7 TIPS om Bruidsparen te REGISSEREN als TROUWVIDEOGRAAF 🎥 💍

Het bruidspaar laten poseren als trouw videograaf. In deze video geef ik je een aantal handige tips die je direct kunt inzetten voor jouw volgende bruiloft.
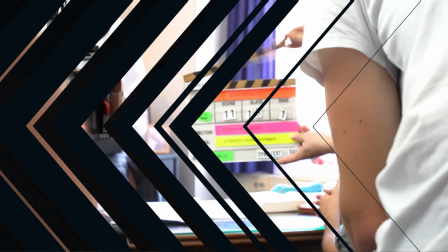Hoor het over dat je kijkt wel bij weer een nieuwe video. Mijn naam is Romer de Ridder en dit is het YouTube kanaal Romedia Films waarbij je meer kunt leren over fotografie, videografie en het ondernemerschap. Deze video is volledig gewijd aan trouw videograven, misschien zelfs trouw fotograven. Wie weet of hier tips tussen zitten die voor jullie ook handig zijn. Maar over het algemeen richt ik mijn pijlen op de trouwfideografie. Wat er vaak gebeurt is dat beginnende videografen wat meer op de achtergrond blijven. En de fotografen wat meer naar voren duwen en hun echt de complete regie te geven. Wat je dan krijgt is dat een fotograaf ze in een pose zet. Zij of hij maakt de foto's en jij filmt dat op de achtergrond een klein beetje mee.
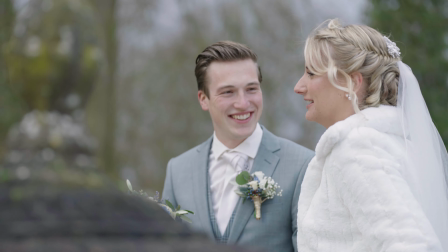[1:02]
Wat je dan krijgt is dat je het bruidspaar constant vanaf de zijkant van het gezicht hebt. of dat ze eigenlijk constant wegkijken, omdat ze dus poseren voor de foto. Voor video's ziet dat er gewoon, laten we eerlijk zijn, gewoon niet heel erg sexy uit. Je krijgt er gewoon echt niet die toffe shots mee die je eigenlijk zou willen hebben. Dus ja, je moet gaan regisseren. En wees niet bang, want regisseren is eigenlijk helemaal niet moeilijk. En zeker niet met de tips die ik dus in deze video heb. Naast de fotograaf huren ze jou als videograaf natuurlijk niet voor niets in. Dus je moet naar voren stappen. 9 van de 10 keer vinden het bruidspaard juist fijn als je de regie pakt en ze gewoon helpt om door die dag heen te komen en het maximale uit die shots te halen.
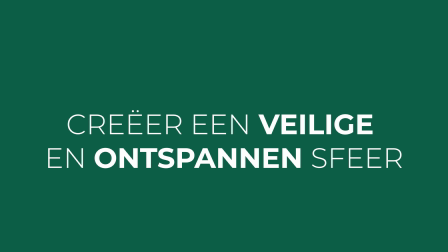[1:39]
Ik ga je dus nu vertellen hoe je dat concreet kan doen. We weten allemaal dat een bruiloft heel erg stressvol kan zijn voor het bruidspaar. Dus het is dan onze taak om ze daar zo snel mogelijk en zo veilig mogelijk uit te halen.
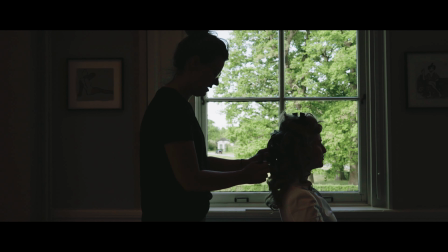[1:52]
We moeten ze dus terug in het moment halen waar het dus eigenlijk om gaat. Het moment van de dag.
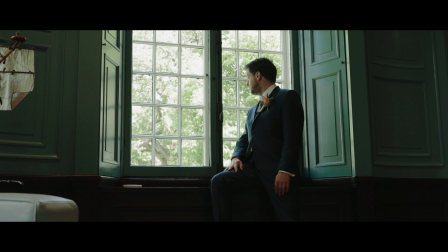[1:57]
Los van alle stress en alle chaos. Als je merkt dat het bruidspaar wat hoog in stress zit, dan kan je bijvoorbeeld dingen zeggen als Dit is jullie moment.
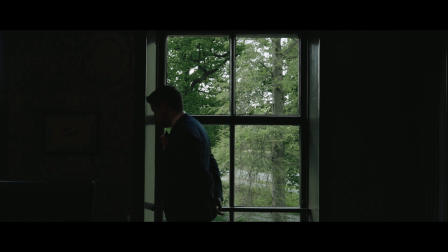[2:04]
Dit is een moment waarbij we beelden maken die je kleinkinderen waarschijnlijk nog gaan zien. Vergeet de planning even volledig.
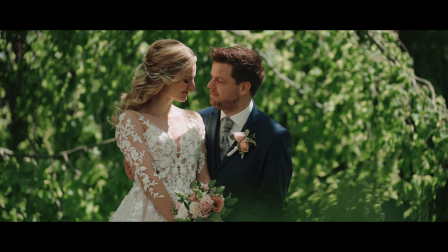[2:10]
Wees even helemaal in het moment. Want als je hierop terugkijkt over een aantal jaar, dan ben je gewoon superblij met dat je die rust hebt gepakt. En de tijd hebt genomen voor deze paar beelden die we dus nu gaan schieten. We hebben genoeg tijd.
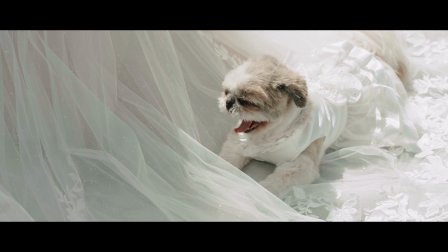[2:21]
Kijk, je wil ze natuurlijk in een harmonieuze sfeer, wil je ze vangen. Waarbij ze gewoon alles van hun lichaam laten afsliden.
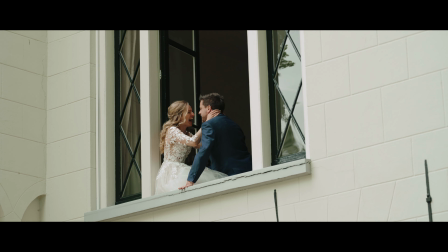[2:28]
Want dat levert uiteindelijk gewoon veel mooiere plaatjes op dan wanneer ze heel hoog in die stress zitten. En eigenlijk van hak op de tak, overal naartoe willen. En dat zie je ook gewoon echt van je beelden af. Een van de belangrijkste tips die ik ga geven is dat je ze echt moet gaan regisseren. En dat doe je dus door ze werkwoorden te geven waar ze dus iets mee kunnen. Geef ze een doel per shot.
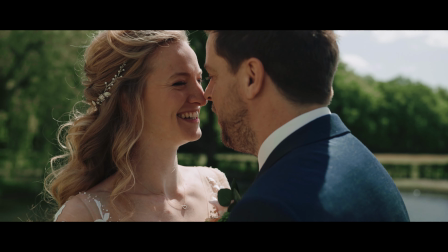[2:48]
Zeg bijvoorbeeld dingen als, fluister eens liever woordjes in het oor van de ander.
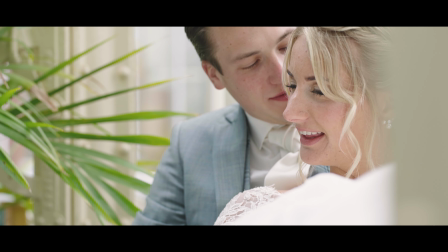[2:52]
Of schrijf eens letter voor letter met je neus je naam, de wang van de ander. Ze hebben een doel op dat moment en ze zijn dus niet bezig met de camera's, maar ze zijn gewoon puur bezig met het uitvoeren van jouw regieinstructies.
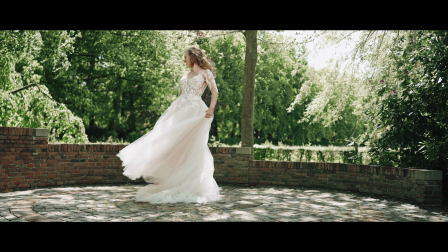[3:06]
Of dat je bijvoorbeeld aangeeft van draaien ze een pirouette, of doen ze een dansje met z'n tweeën,
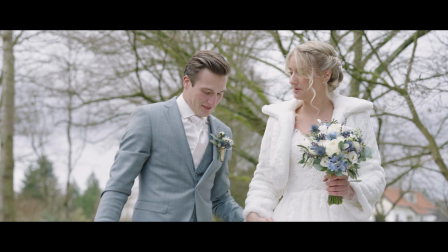[3:12]
of lopen ze dronken over één lijn hand in hand, terwijl je naar de camera toe loopt.
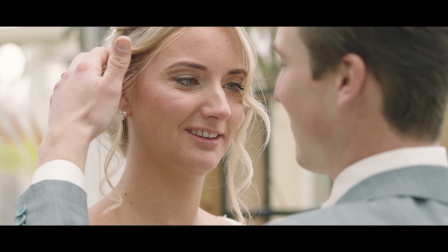[3:18]
Dat zijn eigenlijk allemaal hulpmiddelen waarmee je dus het bruidspaar met iets anders bezig laat zijn dan met poseren. Waarbij ze dus eigenlijk niet bezig zijn met het echte poseren. Maar waarbij jij dus wel hetgene kan pakken wat je dus eigenlijk heel graag zou willen hebben. Eigenlijk vormt dit al de absolute basis van hoe je je bruidspaar in de best mogelijke poses kan krijgen.
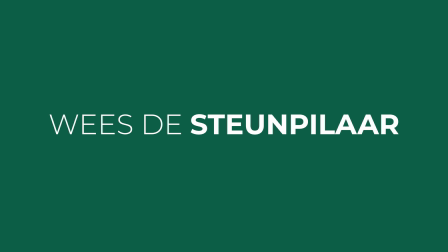[3:37]
Maar goed, ik heb nog meer tips, dus kijk zeker door. Een andere tip is namelijk dat je vooral niet met de stress mee moet gaan. Dus wees eigenlijk de boom, de aarde, wees de steunpilaar voor het bruidspaar.
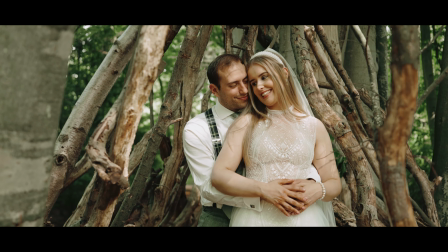[3:49]
Maar op het moment dat de bruid gestrest is, dat de moeder gestrest is, dat er iets mis is gegaan met die jurk,
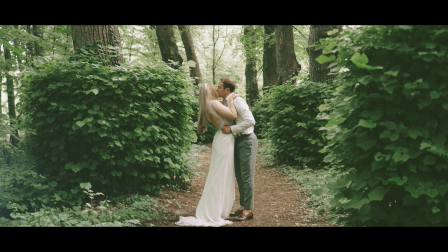[3:55]
wees als videograaf absoluut de absolute rust. Dus ga niet mee in die stress, ga niet zelf lopen rennen en dat soort dingen, maar zorg ervoor dat ze altijd op jou kunnen leunen. Video is natuurlijk beweging en beweging is key.